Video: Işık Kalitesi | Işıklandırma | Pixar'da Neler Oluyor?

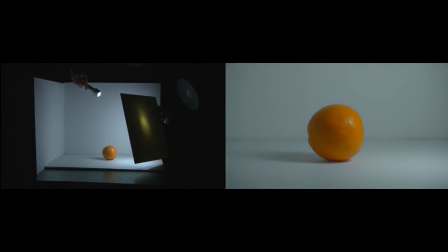[0:17]
İŞİK DÜZENİ
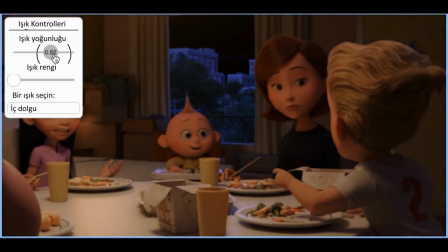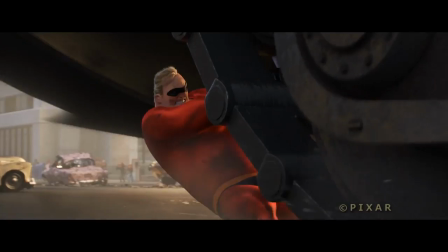[0:30]
3, Koko ve İnanılmaz Aile 2'yi henüz izlemediyseniz alıntı yaptığımız sahneler bu filmlerin heyecanını kaçırabilir. Yani bu ders videolarını sonraya da bırakabilirsiniz. Tercih sizin. O halde başlıyoruz. Sanal ışıkların çalışma prensiplerini anlamamızı kolaylaştıracağı için öncelikle ışığın fiziksel bir ortamda nasıl davrandığını görelim.
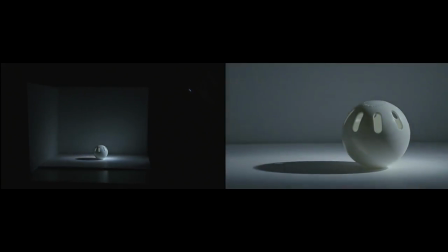[0:51]
Gerçek ışıkların gerçek nesneler üzerindeki etkisini gözlemlemek adına gayet sade deneysel bir sahne oluşturacağız. Sahnemizde birbiriyle buluşan iki beyaz duvar ve beyaz bir zemin olacak. Ortada da beyaz bir top.
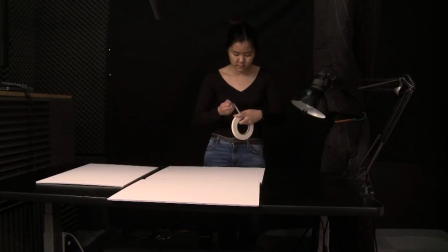[1:05]
Bunu yapmanın birkaç farklı yolu var.
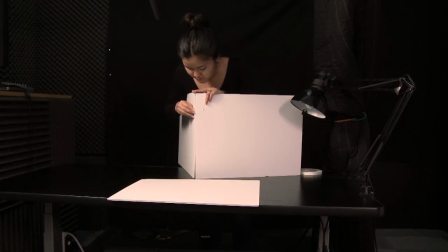[1:07]
Mesela burada olduğu gibi dörtgen biçiminde iki straforu 90 derecelik açı oluşturacak şekilde kenarlarından bantla birbirine tutturabilirsiniz.
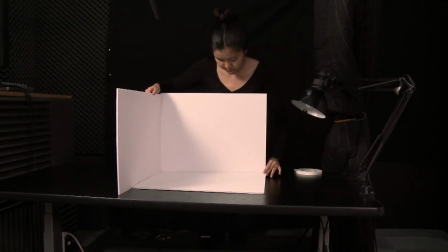[1:16]
Sonra da birbiriyle buluşan bu iki duvarı beyaz bir kağıdın üzerine yerleştirirsiniz. Işık kaynağına gelince hiç fark etmez. Bir el feneri de olur, bir masa lambası da, hatta mandalla okuma lambası da.
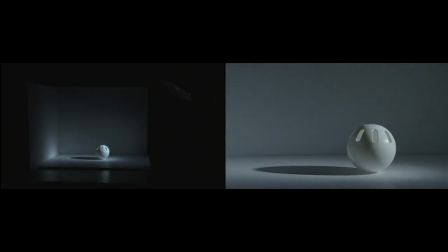[1:28]
Hepsi iş görür. Seçtiğimiz ışık kaynağı ve onu konumlandırdığımız yer elde ettiğimiz ışığın niteliğini belirler. Buna ışığın kalitesi de diyebiliriz. Bu derste ışık kalitesine ilişkin 3 temel unsura dayanacağız. Yoğunluk, renk ve yumuşaklık. Yoğunluk parlaklığa bağlı bir şey.
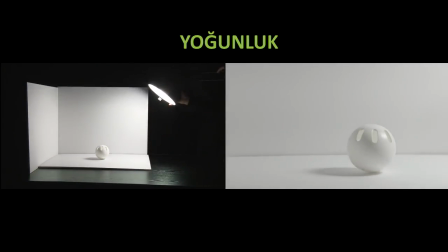[1:47]
O da ışığın gücüne bağlı. Fakat yoğunluğu ışık kaynağını süceye yakınlaştırıp uzaklaştırarak da değiştirebiliyoruz.
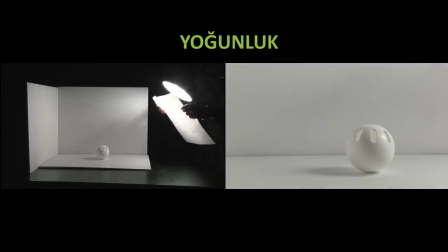[1:54]
Bunun bir diğer yolu da ışık kaynağını önüne bir kağıt ya da bez parçası koyarak filtrelemek.
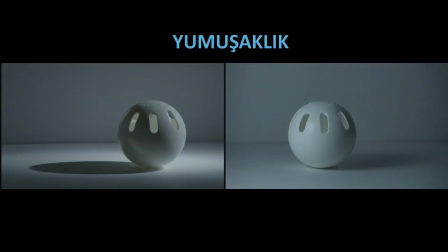[2:04]
Yumuşaklıksa ışığın şiddetine ya da sertliğine göre değişkenlik gösteriyor. Yumuşak ışıkta gölgelerin nasıl yayıldığını ve yüzey üzerinde nasıl yumuşak geçişler oluşturduğunu görüyorsunuz değil mi? Bu ışığımızın süceye göre olan büyüklüğüne bağlı bir sonuç.
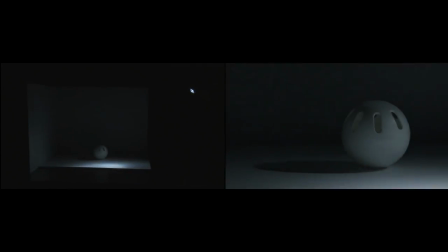[2:19]
Örneğin böyle küçük bir ışık kaynağı kullandığımızda son derece keskin gölgeler oluşuyor ve
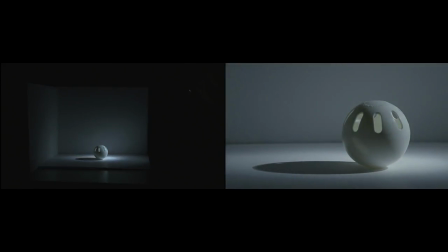[2:24]
yüzey üzerinde karanlıkla aydınlık arasındaki geçiş aralığı bariz biçimde daralıyor.
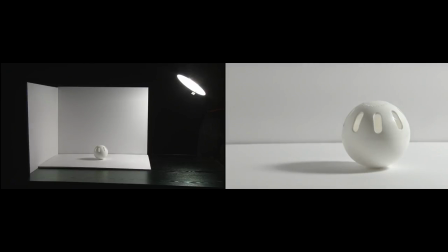[2:30]
Oysa daha geniş çaplı bir ışıkta daha geniş bir gradiyan ve daha yumuşak gölgeler elde ediyoruz.
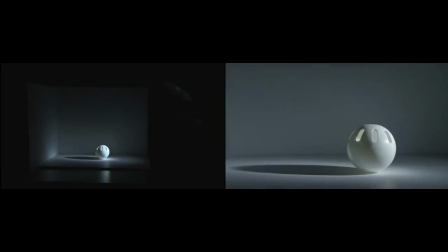[2:35]
Film yapımcılarının ara sıra başvurduğu bir numara vardır. Küçük bir ışık kaynağını büyükmüş gibi kullanırlar.
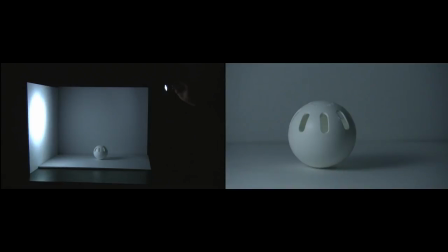[2:42]
Bunu da ışığı parlak bir yüzey üzerinden yansıtarak yaparlar. Yüzeye çarpan ışık yayılarak yansır ve süce üzerinde böyle çok daha yumuşak gölgeler oluşur.
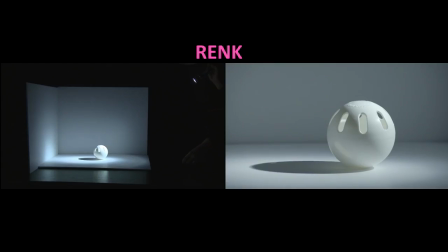[2:52]
Son olarak ışık kaynağının renginden söz edeceğim. Kaynağın önüne bez, plastik ya da böyle kağıt bir filtre koyarak ışığın rengini değiştirebiliyoruz. Bir diğer yöntem ise ışığı renkli bir yüzey üzerinden yansıtmak olabilir.
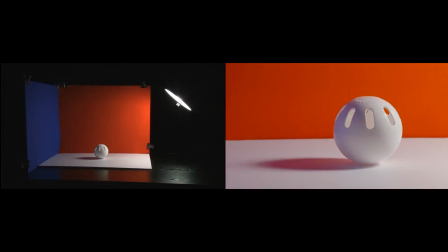[3:07]
Sahnemizdeki duvarlar iki farklı renkte olsaydı üzerlerinden yansıyan ışığın yarattığı etki işte böyle olurdu.
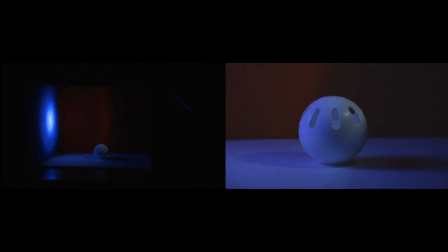[3:14]
Karanlık ve aydınlık bölgelerdeki renk değişimini açıkça görebiliyoruz.
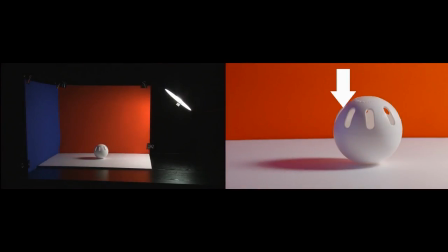[3:19]
Topun soldaki duvara bakan tarafında hafif bir mavimsilik var. Çünkü ışık mavi bir yüzeyden yansıyarak geliyor. Topun zemindeki gölgesi ise kırmızı duvardan gelen yansımanın etkisinde. Gördüğünüz gibi kullanma şekline bağlı olarak ışığın yoğunluk, renk ve yumuşaklık gibi bir takım niteliklerini ya da kalitesini değiştirebiliyoruz.
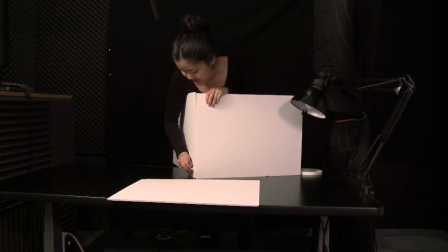[3:39]
Evet, siz de böyle basit bir aydınlatma düzeniyle ışığın süce üzerindeki etkilerini inceleyebilirsiniz. Tabi bu göz alıcı film kareleri oluşturmaya değil, ışığı ve gölgeyi gözlemlemeye yönelik bir çalışma.
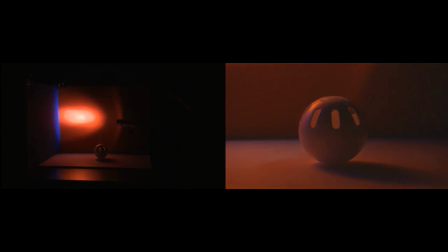[3:51]
İyi eğlenceler.